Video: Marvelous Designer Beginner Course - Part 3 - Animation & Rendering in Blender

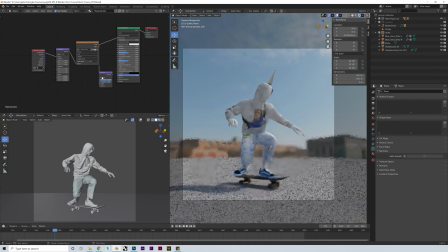Then lastly, I'm going to add in a bump node and then plug this from our image texture into the normal node of our principled BSDF.
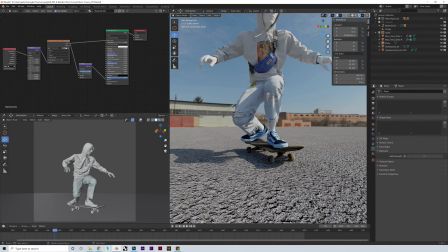And then if we just set the distance to about 10, this should give us a nice bumpy,
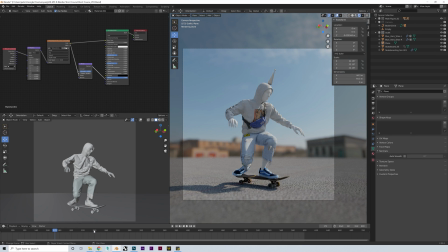uneven surface to our ground, so that when it's rendered, the lighting will be a bit more realistic.
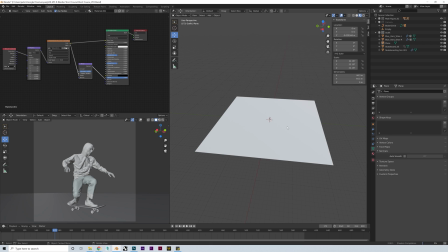And then what we can do if we wanted to take it a step further is animate our ground to make it look like it's moving too with our skater.
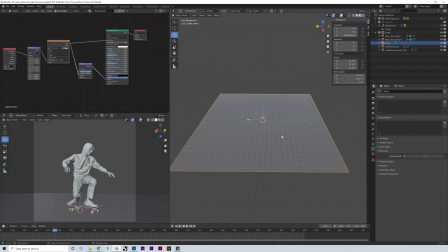So to do this, we'll first go into edit mode, and then pressing 2 to go into edge mode. Let's then select each of our outer edges and move them out a bit more so we have more of a long rectangle shape.
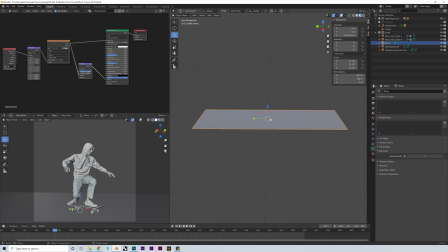Then jump back into object mode using tab, and now similarly to how we animated our skateboard, I'm just going to add in some location keyframes at the start and end of the timeline here.
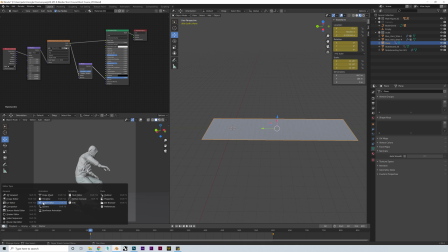Then with both keyframes selected, I'm going to just jump into the graph editor here for a second and set the keyframe mode to linear, which will mean the motion between the keyframes will be constant and not smoothed,
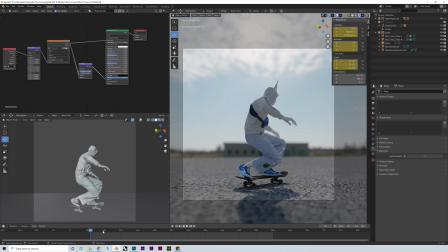so it will look more natural. And now we can see when we scrub through the timeline, our asphalt is moving how we would expect,
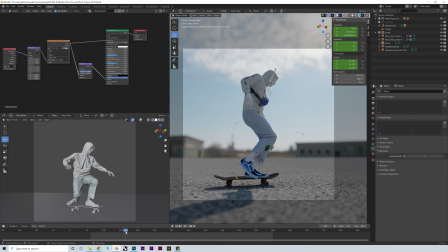but we'll get a better look at this once we start putting out some renders of the full animation.
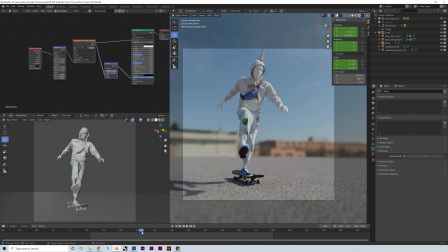And before I start the final render, I'm just going to make a few more tweaks. So the first thing I'm going to adjust is the depth of field or focus on our camera here.
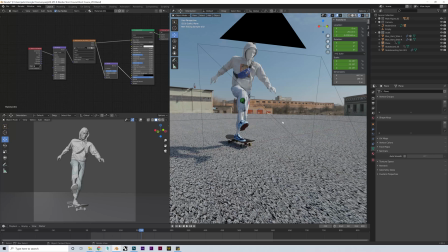To do this, we just need to select the camera and then come down to our depth of field dropdown in the camera tab here.
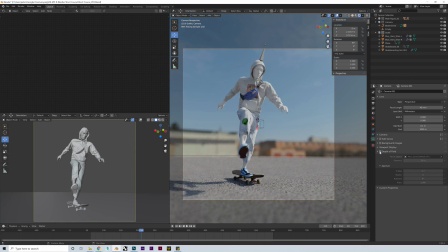And now the only settings we really need to worry about here is the f-stop and the focus object. So the f-stop will control the overall blurriness of the areas outside the focus area, so the higher we increase this value, the more clear it will be. So I'm just going to adjust mine to about 0.7, and I'm happy with that.
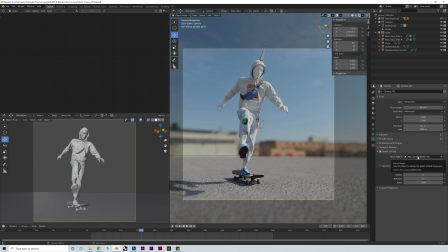And then the focus object is pretty self-explanatory. It's just the object our camera will focus to. So using the eyedropper here, we can just set this to our main avatar mesh, so that becomes the focal point of our camera.
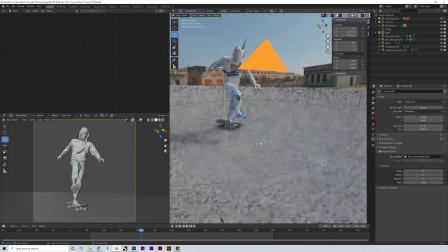The next thing I'm going to adjust is our background environment, as I think the render will look better with a sort of chill sunset vibe.
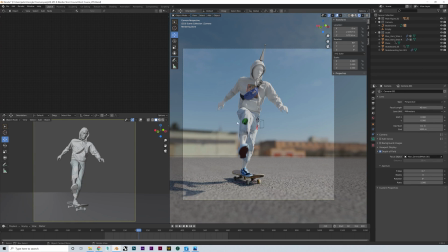So to do this, I'm going to go over to our shader editor and change from object mode into world mode,
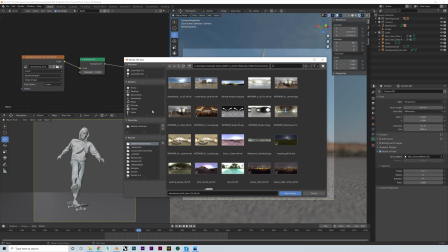and change the HDRI image currently linked to our environment node to this Kiara Dawn one in the resources folder.
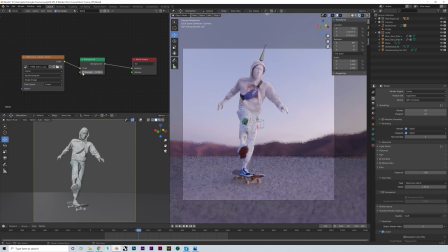I'm then going to pull the strength down to about 0.6 before bumping up the contrast of our camera by going down into the color management tab in the render settings and changing the view transform from filmic to standard.
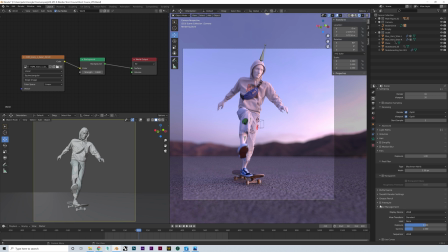So this will just really make the colors pop a bit more.
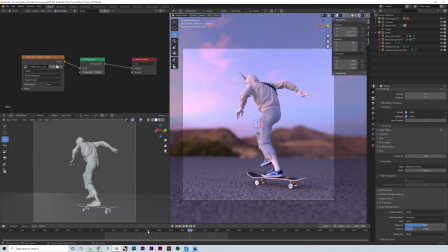And now, as you can see, we're getting a really nice result with some beautiful evening colors.
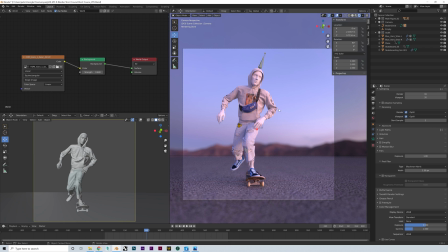Lastly, I'm just going to give some materiality to our avatar here by creating a new material for him in the shade editor. So I'm thinking a kind of glass finish might be nice. So I'll go down to the transmission slider and bring this all the way up to 1 before dragging our roughness down a bit to about 0.3 so we get a semi-glossy finish.
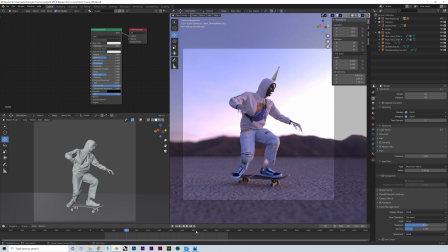And it's up to you here whether you want to render the avatar or not, but in my opinion it looks good either way. But if you don't want to, just make sure to uncheck this camera icon next to the avatar so it won't show up in the final render.
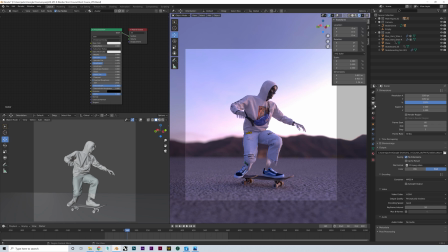So once we're ready to render, we can come across to the Output Properties tab and set the folder location to wherever we wish to output our final render to. And for me, I want the video to be in MP4 format, so I'm going to open this dropdown here and select FFmpeg Video,
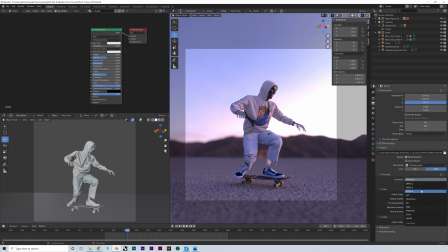and then set the container to MPEG-4, with the quality set to perceptually lossless.